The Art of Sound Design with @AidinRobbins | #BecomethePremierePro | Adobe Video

Let's turn this sequence
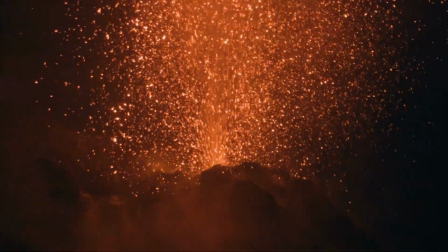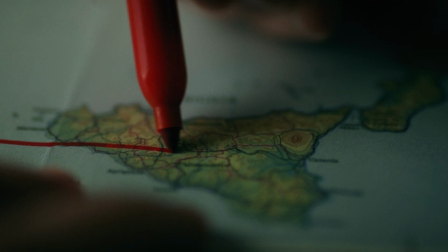into this one using Adobe Premiere Pro.
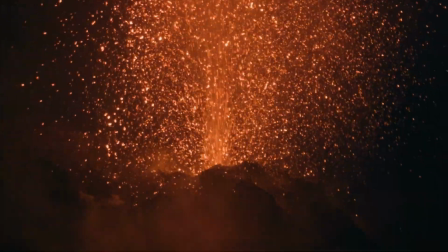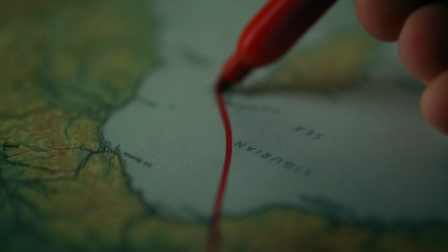My name is Aiden Robbins. I'm a travel and documentary filmmaker, and a huge part of that is sound.
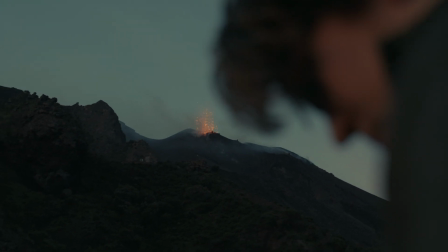33s
I want to walk you through the sound design techniques that I used on my most recent project, which is all about volcanoes.
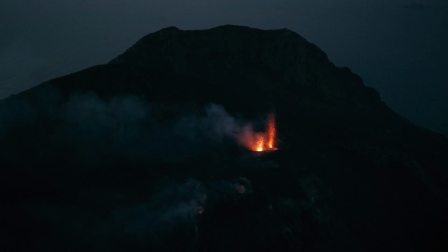39s
So it's very loud. This will be fun.
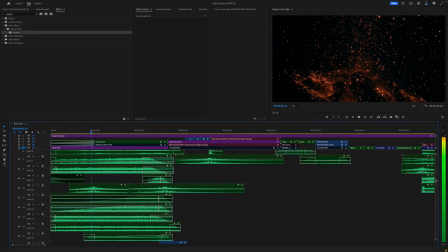42s
We'll talk about combining sound effects, creating transitions, modifying sound, and some other techniques for getting creative with your sound design. All right, we'll be adding a whole lot of additional sound design in post, but I always start by working with my in-camera audio.
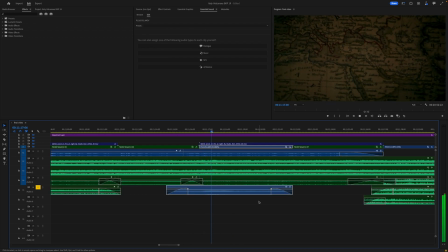57s
If the sound you recorded on location is usable, then just using that can be a lot easier than rebuilding it in post.
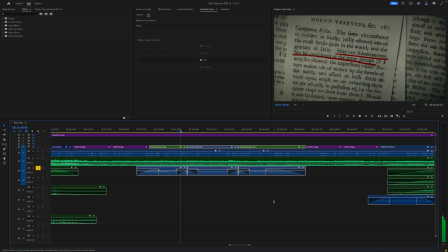65s
For example, with these writing shots, I just used the sound of the pen that was recorded in camera rather than replacing it in post. Once I've done that, I can move on to adding additional sound in post, which I divide into 3 categories.
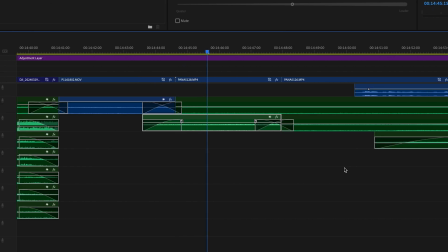79s
Ambient sound, like wind, ocean waves, the volcano's rumbling, detail sound,
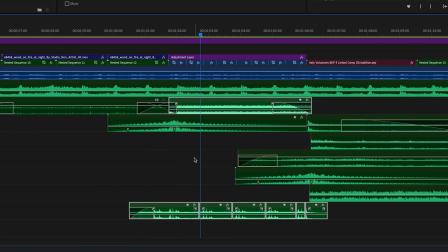85s
like explosions or the sound of the projector, and atmospheric sound, like whooshes and bass hits. For each sequence, I'll start with ambient sound, then move on to detail sound, and finally atmospheric sound.
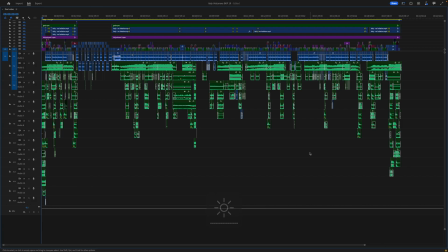98s
Keeping the 3 separate helps me to move quicker and keeps the timeline organized, with my ambient sound up top and everything else below it. Sometimes a single sound effect is the exact one you're looking for, but more often than not,
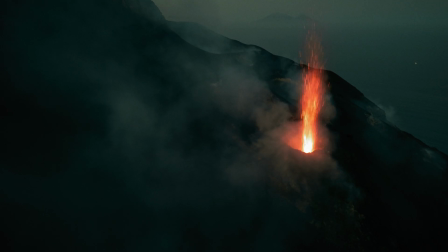112s
you'll have to combine multiple sounds to create something that feels right. To make the sound of the volcanoes exploding, I combined several sounds.
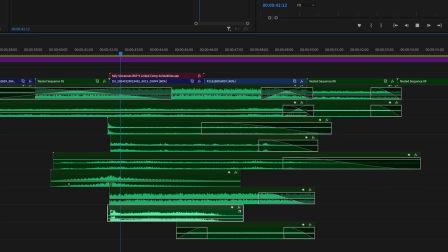121s
A blowtorch, striking a match, thunder, a landslide. None of those are a volcano, but combine them and you get this. Beyond just selecting the right sounds and combining them, I'm frequently modifying those sounds with audio effects, and there are a few that I use all the time. A low-pass filter cuts out the higher frequencies of your sound, causing it to become lower and kind of sink away into the background. For example, I wanted to create the sound of the ground rumbling when the volcanoes erupted,
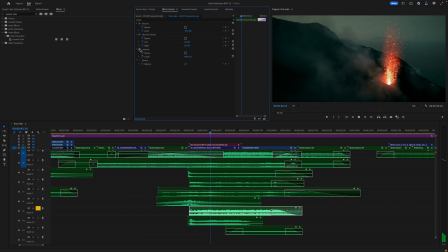157s
so I took this landslide sound effect and used a low-pass filter to turn it into a low rumble. Using reverb creates an echoing effect.
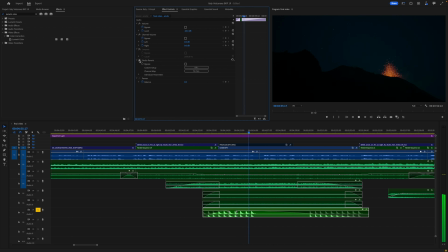165s
I used a strong reverb filter on these anvil sound effects to give them a more distant, ghostly feeling. This one isn't quite a filter, but you can also change the speed of your sound effects. I'm constantly speeding up, slowing down, and even reversing sounds.
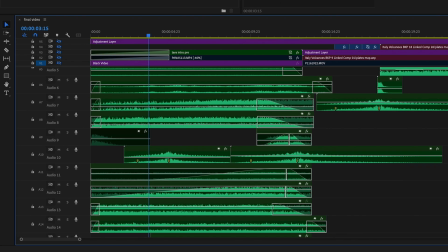181s
If we go back to those explosion sounds from earlier, most of those sound effects are slowed down to give them a bit more weight.
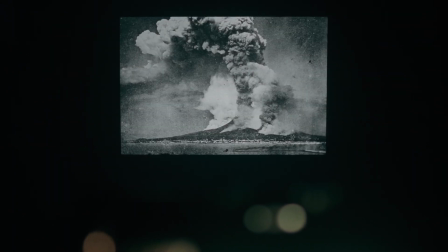188s
Sound design is an incredible tool for pulling off transitions. Like, here's a transition that almost works, add the right sound design, and it works. If you have a cut that you know should work smoothly, but it just feels a bit off, try adding some sound design.
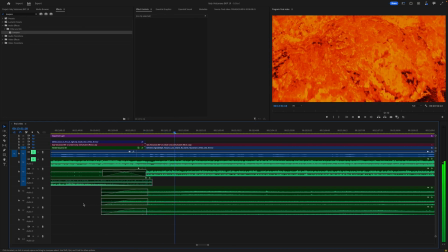202s
That could be the missing piece. The most simple version of this is called a J-cut, where your audio comes in just a little bit before its corresponding visual. That way the audio essentially indicates to the audience that that cut is coming, making it less jarring. You can even create transitions within your sound design, where one sound smoothly leads into another.
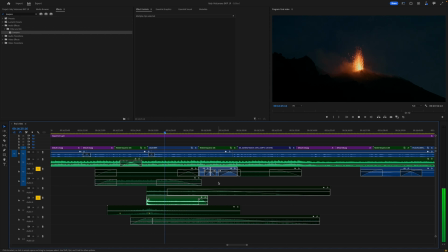224s
With this cut, I tried to get the blowtorch sound of the volcano to transition into the sound of the pen writing.
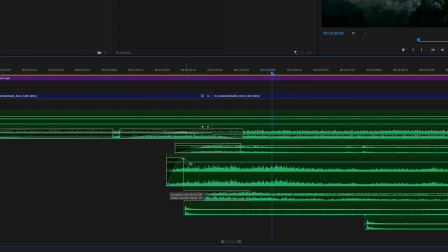231s
Just click and drag this box on the end of your clip to create a smooth fade in, fade out, or fade between 2 clips. Moving the handle up and down adjusts how intensely that fade ramps in, which you can use to fine-tune a smooth transition. A really fun technique is to work with what I would call implied sound.
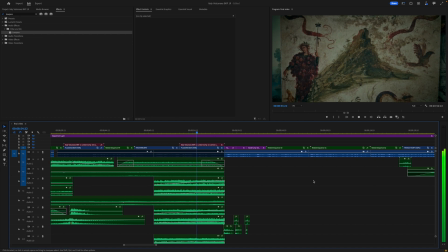249s
Sound that isn't pictured in your scene and is more abstract. There's a section of this video about Greek mythology, with the fire god Hephaestus working forges underneath the volcanoes.
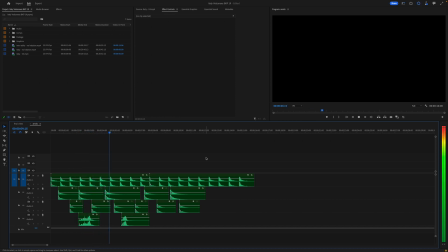261s
So I added these hammer, anvil, and sword sound effects in the background, slowed down with low pass and reverb.
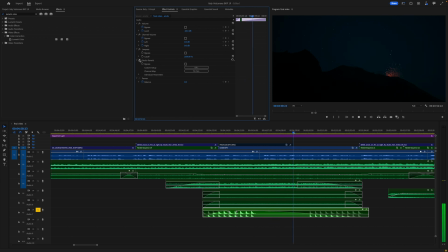269s
A practice I've been using more and more recently is bringing sound into pre-production,
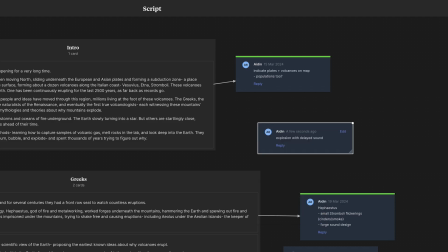275s
making notes not just on how I want a video to look, but how I want it to sound. We often look at sound as something that accompanies our visuals, but in reality, it's an equally powerful tool for telling a story.
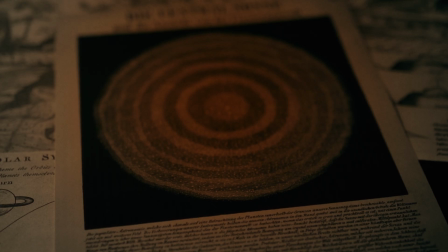287s
With this project, I want to create the feeling that we're slowly descending into increasingly strange theories and mythologies.
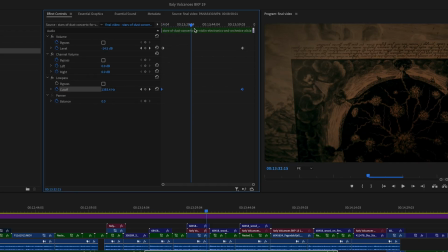294s
So I added a low pass filter to my music and keyframed its intensity.
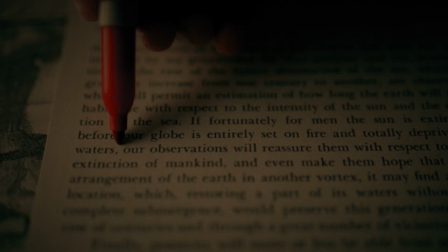298s
The weirder the theories get, the more muffled and distorted the music becomes. A lot of our footage is shot from a distance where the sound of the explosions took about 4 seconds to reach the camera. The sound design reflects that, which made for some interesting opportunities.
Trying to figure out why.
I also wanted you to hear the sound coming, almost like a shockwave.
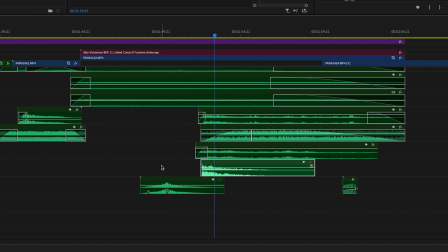325s
The solution ended up being a whoosh sound combined with this earthquake sound, both slowed down with a whole lot of low pass. The result is the feeling of this wave approaching and smacking into the camera. I truly think the best thing you can do for your sound design is approach it not as an extra little detail that accompanies your visuals, but as an entire new set of opportunities for creating atmosphere, creating emotion, and telling a story.
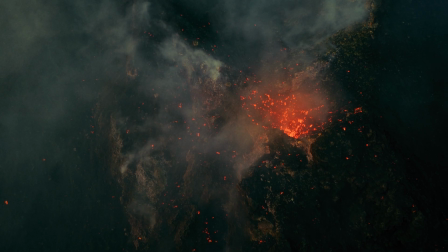352s
Because it is. These techniques are a great starting point to do that, and they're a big part of my process,
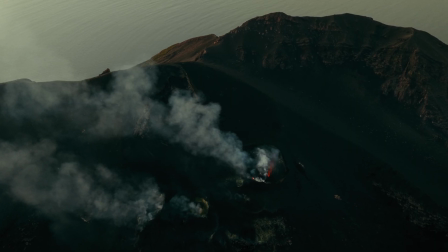359s
but they're an absolute drop in the bucket compared to just the number of opportunities and ways you can get creative with sound. So, if you have some sound design tricks up your own sleeve, share them in the comments. I'd love to hear what you're doing to get creative with sound. This video was definitely less technical and more conceptual, but I hope you enjoyed it, and I hope you learned something. Thanks for watching.